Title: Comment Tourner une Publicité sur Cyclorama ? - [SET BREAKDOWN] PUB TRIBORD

Salut YouTube, j'espère que ça va, moi c'est Jérémy pour Inevi Academy et on se retrouve après quelques mois d'absence, mais on revient sur un projet qui est ultra important à nos yeux, un projet qui s'est passé en fin d'année 2023 où on avait de la miniature, construction de décor, on avait une enfant mannequin de 3 ans et le tout pour un produit un petit peu spécial parce que c'était un gilet de sauvetage. Et aujourd'hui, on va retracer un petit peu ensemble comment on a géré cette mise en scène, comment on a géré cette mise en lumière, le tout pour une publicité d'environ 30 secondes. Alors dans cette vidéo, on va parler caméra et lumière, mais si vous avez envie d'avoir un petit peu plus de contexte autour de ce projet-là, quelle a été la DA, quel a été le brief client qu'on a reçu,
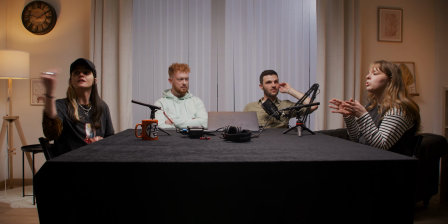[0:35]
comment est-ce qu'on a traité tout ça, justement on en parle dans un second temps autour d'un podcast avec Lola que je vous invite à aller voir. Ici, on va parler technique, on va parler caméra et lumière. Cette vidéo, elle a été tournée du coup en deux scènes. Nous avons une scène qui a été tournée dans une péniche et une scène qui a été tournée ici en studio. Nous, on va s'affairer clairement sur la partie studio parce qu'on va dire que c'est la partie qui est la plus intéressante parce qu'il y a le plus d'éléments techniques dedans. Pour la partie du pré-light, il faut savoir que tout ce qu'on a monté ici et tout ce dont je vais vous expliquer,
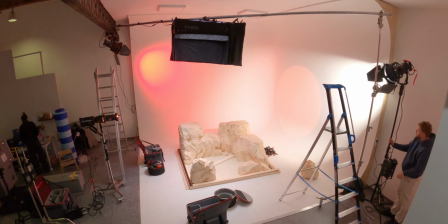[1:06]
il y a une grosse partie de travail qui a été fait en amont parce qu'on est allé chez notre loueur qui est Alive Group ici dans la région et on a
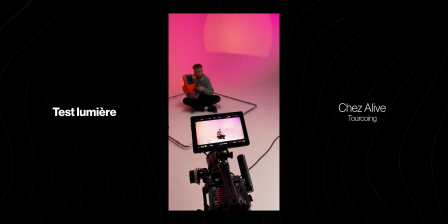[1:13]
testé toutes les lumières avec Emilien en amont. Ça nous a permis déjà de voir qu'est-ce qui fonctionnait au niveau de ce dégradé de lumière qu'on a dans l'arrière-plan,
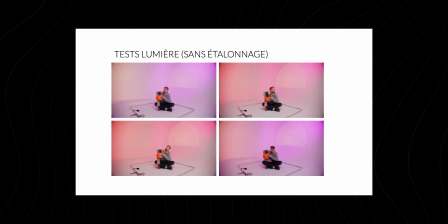[1:21]
quel type de source nous allons utiliser et aussi également de faire valider à la direction artistique et aussi au client le résultat qu'on allait avoir sur le final.
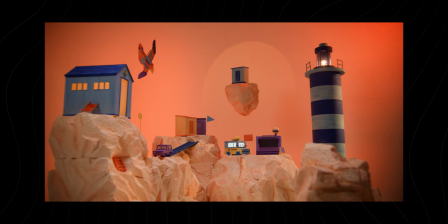[1:29]
Alors rentrons directement dans le vif du sujet. Pour que ça soit plus clair pour vous, on va commencer par les lumières du fond et on va se diriger vers l'avant de la caméra et il y aura également un petit plan de feu qui va se dessiner au fur et à mesure pour vous aider à comprendre ce qui s'est passé et
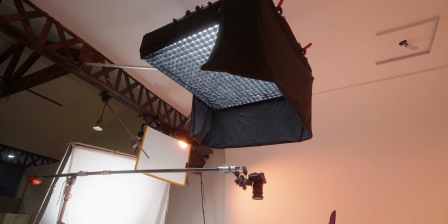[1:40]
quelles sources ont joué où.
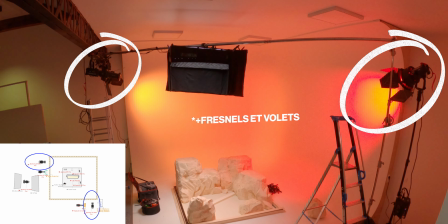[1:42]
Les lumières du fond ont été réalisées avec deux 600C qui donnaient justement ce dégradé de couleurs qui était en perpétuel mouvement.
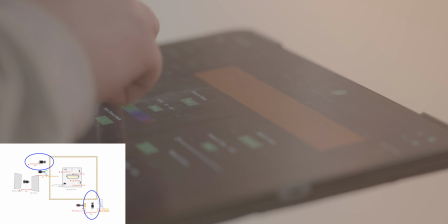[1:51]
Ce mouvement là a été paramétré dans l'application Sidus Link. On passait du orange au rouge, etc., etc.
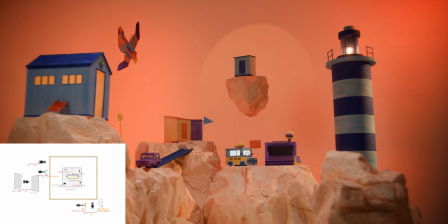[1:56]
Et pour terminer du coup sur ce fond au niveau du ciel, on avait un soleil couchant ou levant,
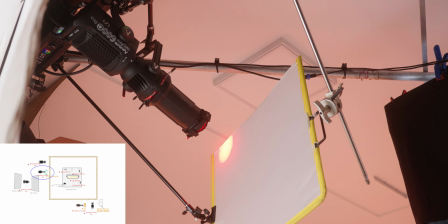[2:01]
ça va dépendre de l'interprétation, mais c'était réalisé par un autre 600C qui était montré avec un spotlight et pour donner cet aspect de dégradé,
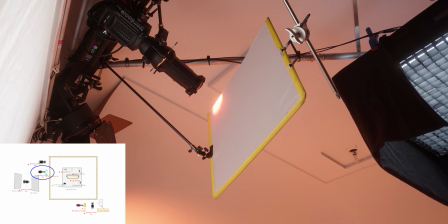[2:08]
c'était réalisé par une Mama avec une diffusion de 1/2 qui était légèrement décalée du spotlight et ça crée un très joli dégradé, un très joli effet de soleil levant. Ensuite, la lumière principale, celle qui éclairait principalement notre set,
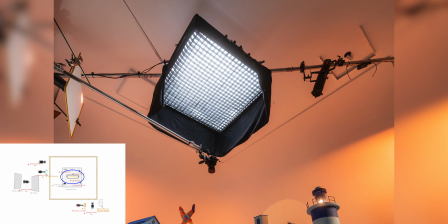[2:22]
elle a été réalisée par une lumière descendante, une lumière en douche qui était faite par un Aladdin mosaïque 120x120.
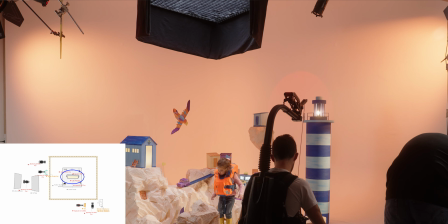[2:28]
Et pour vraiment contenir justement cette lumière, on est allé ce qu'on appelle juper la lumière.
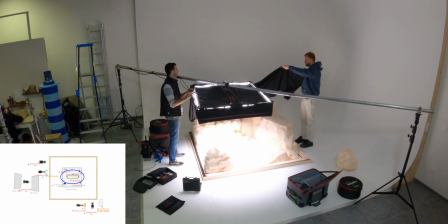[2:33]
C'est tout simplement mettre un borgnole autour de la lumière, ça évite en gros l'évasion du faisceau.
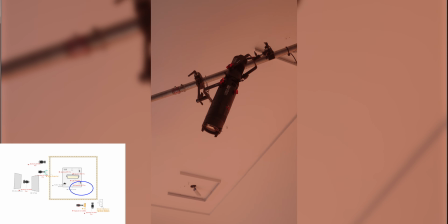[2:37]
Ensuite, on avait au niveau du pont qu'on a créé une aperture 60x qui devait nous servir de spotlight et nous aider dans une transition.
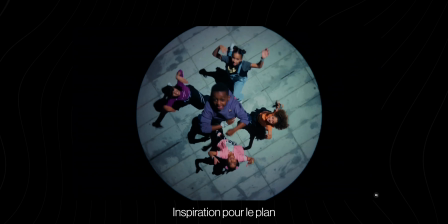[2:45]
Vous allez voir que finalement au montage, on ne l'a pas utilisé et on en reparlera plus tard dans la vidéo. Maintenant on va parler de la lumière de face, celle qui vient justement créer un petit peu d'ambiance, celle qui vient un peu rehausser le décor et notre sujet principal.
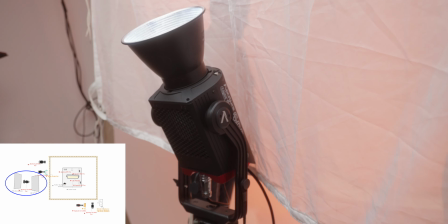[2:57]
Cette lumière de face a été réalisée avec un 600D qui était avec la technique de l'éclairage en livre, du booklight.
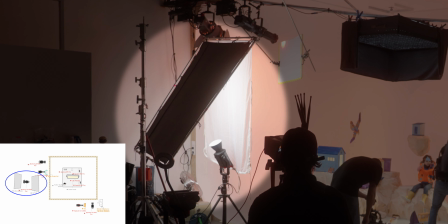[3:03]
En gros ça vient taper sur un ultra bounce et à travers un drap de soie.
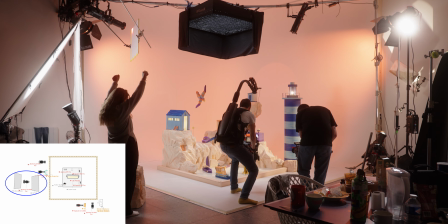[3:07]
Ça crée une très grande source lumineuse, très très douce et du coup très très flatteuse justement pour tout ce qui est les produits et les visages.
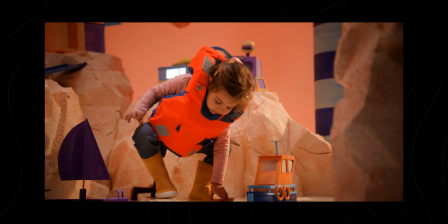[3:13]
Et dernière subtilité, dans notre éclairage, comme vous l'ai dit, il y avait un coucher de soleil qui était présent dans le fond de l'image et pour retracer de manière logique justement cet éclairage là,
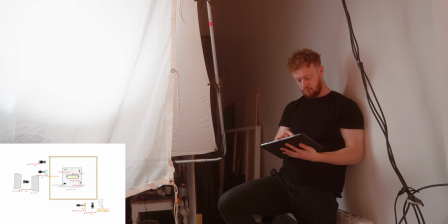[3:21]
on voulait avoir une lumière en contre qui rentre dans le set design directement et on a recréé
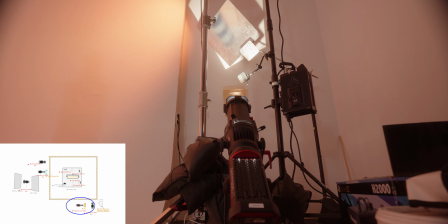[3:27]
ça avec une 300 avec un spotlight qui était posé au sol.
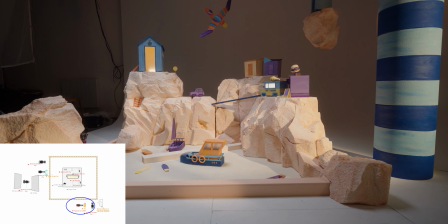[3:31]
On avait une gélatine en CTO pour rappeler le côté chaud du coucher de soleil et
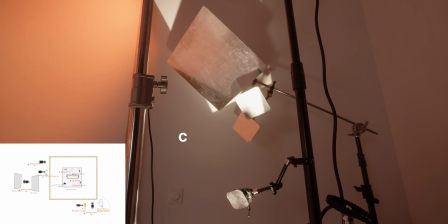[3:36]
cette source lumineuse tapait directement sur un arbre à miroir qu'on avait créé avec des CRLS,
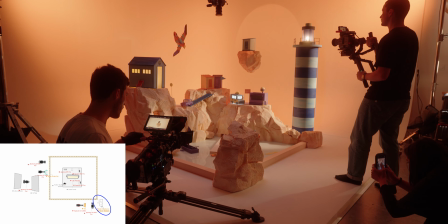[3:41]
ce qui nous donnait du coup différentes densités de réflexion et de dureté aussi au niveau de la lumière et qui retracer directement
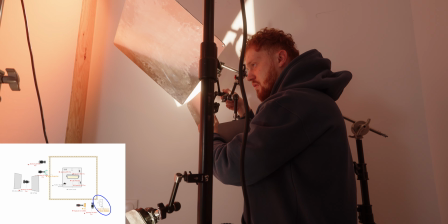[3:47]
des rayons dans le set design. C'était vraiment très joli et ça fonctionnait très très bien. Et pour terminer, les petits détails qui font que ce plan de feu et cet éclairage fonctionnent bien, on a intégré plein de petites minettes, que ce soit des petits tubes ou des petits panneaux,
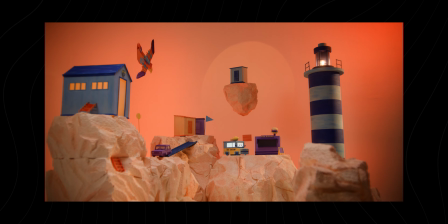[3:57]
à travers les différents éléments de décor pour justement venir un petit peu rehausser ponctuellement le décor de manière lumineuse.